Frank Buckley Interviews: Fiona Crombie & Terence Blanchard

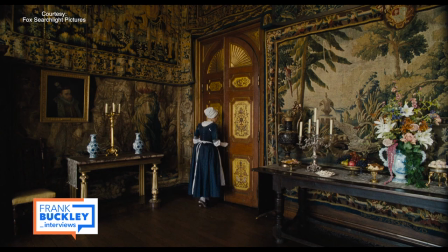what does ramification it means he will have you whipped
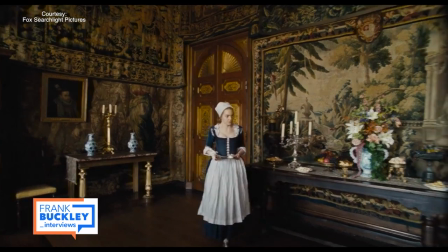and then she emerges into the room and this room
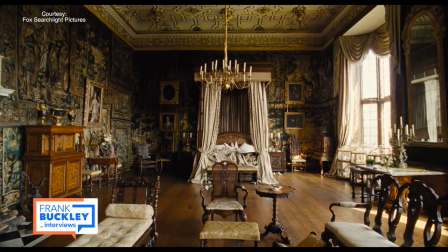has tapestries on the wall it has furniture it has food it has a bed yeah all of those things are thoughtfully
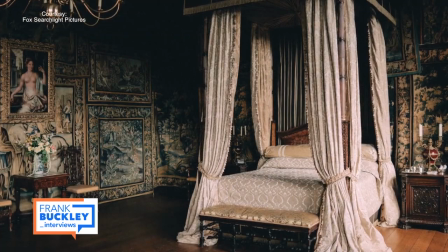placed there yeah absolutely we made the bed so the bed was um
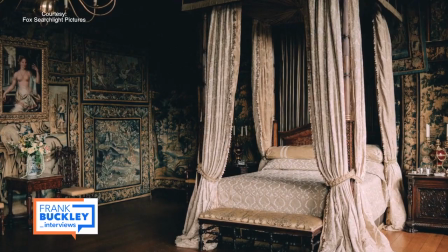it's a pretty faithful you know version of a queen's bed for that period we made it a little bit higher because we're very interested in having it really a looming object you know this real play on scale in the space and we had that made in the north of england and hand carved and hand painted so there's a lot of attention to those kind of you know very special details and we wanted um you know
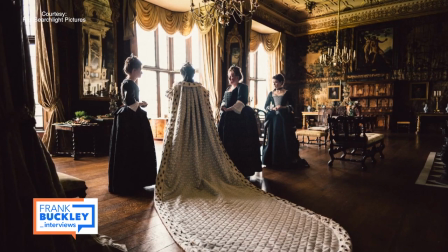there's you want the room to feel like it's full of jewels you know whether it's a bed or a beautiful piece of glassware you know it's all those kind of
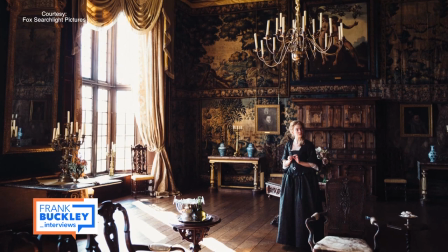things but yeah it's it should be um quite overwhelming for abigail at that point to come in and be in the inner sanctum and to see you know how this woman lives so i don't worry almost don't want me to focus on the things in the room because then that means i'm not
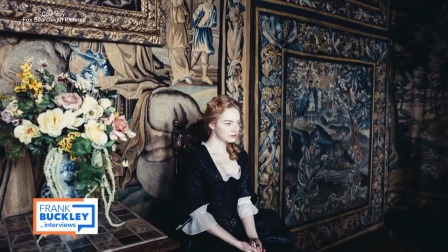following 100 i mean for me my great pleasure but the thing the reason i make films is because i'm interested in characters and i love framing for
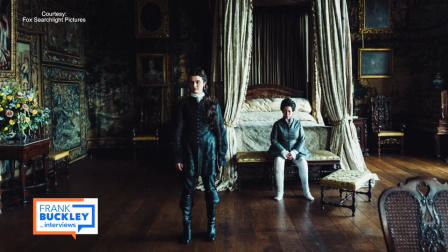characters i like providing their landscape you know whether it's you know a bedroom or it's you know whatever it is i love to kind of try to tease out some kind of little quiet narrative that i can provide
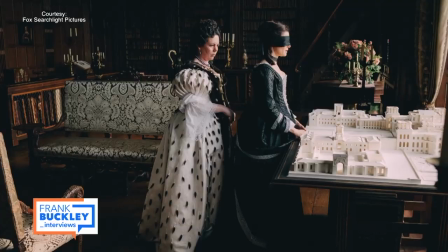um and that's my pleasure and i like offering spaces
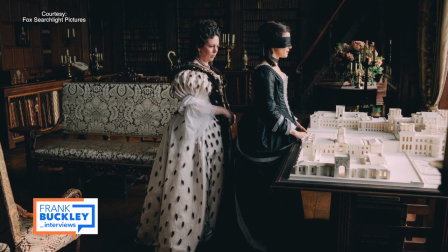where the character stands out you know they're not overwhelmed by
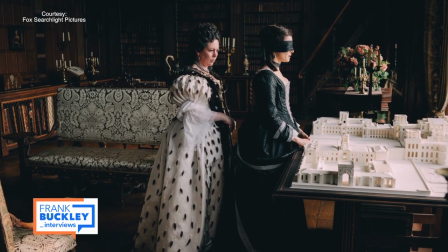it's too much staff or you know i love to see it i love characters so you know i want to give them their work are you working on something right now i'm not i'm not you're available i am i'm available but yeah no it's um i finished something last year and i've just been having a quiet time i'm reading scripts and things so i'm considering my options but um no i tend to do one job i've got two children so like you know well um fiona crombie is available so hollywood here she is thank you so much and Congratulations. Thank you so much too. As production design is key to our visual experience of a film, the score, the music is crucial to our audio experience. The jazz musician and composer who scored Spike Lee's Black Klansman is Terrence Blanchard. Terrence, welcome to Frank Buckley Interviews and congratulations on your Oscar nomination. Thank you very much. I'm happy to be here. You have been doing this for such a long time. We have been appreciating your music in films for a long time. I was looking at your IMDB credit list, 68 films or TV shows as a composer, and of course you've played in many others as well.
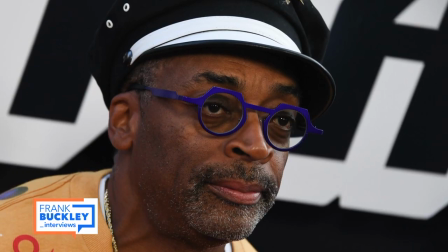Some of the films, just so folks know, with Spike Lee alone, Jungle Fever, Malcolm X, 25th Hour,
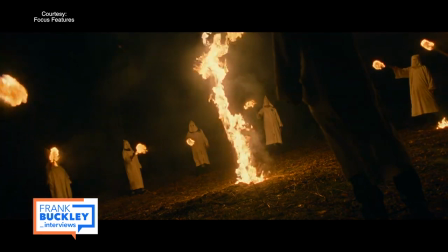Summer of Sam, my favorite inside man, and now Black Klansman, nominated for original score.
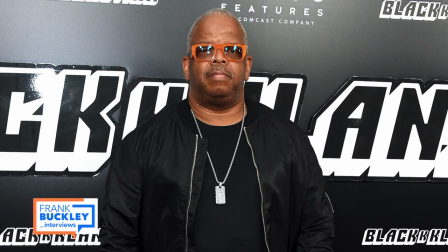And before we get into how is this your first nomination, which is something I found shocking, how did you find out? Oh, you know, I teach at Berklee College of Music, so I was in Boston and I share an apartment with my daughter who's also going to school there. And I just happened to be up early in the morning. I forgot it was the day of the nominations, you know. And I just called my wife because I had a feeling she was up early, and she was, and she was the one who reminded me what was going on that day. But then my daughter came in and grabbed the phone and goes, oh, hey, Mommy, and took the phone out of the room, and she started talking to her. And I literally could hear my wife scream over the phone. And then my daughter came in, Daddy, you got nominated. You got nominated. That's nice. It was really cool. It was really cool.
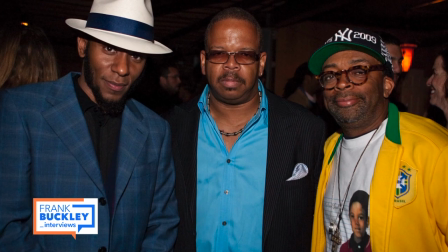As I mentioned before, this is just the latest in a long collaboration with Spike Lee, Black Klansman.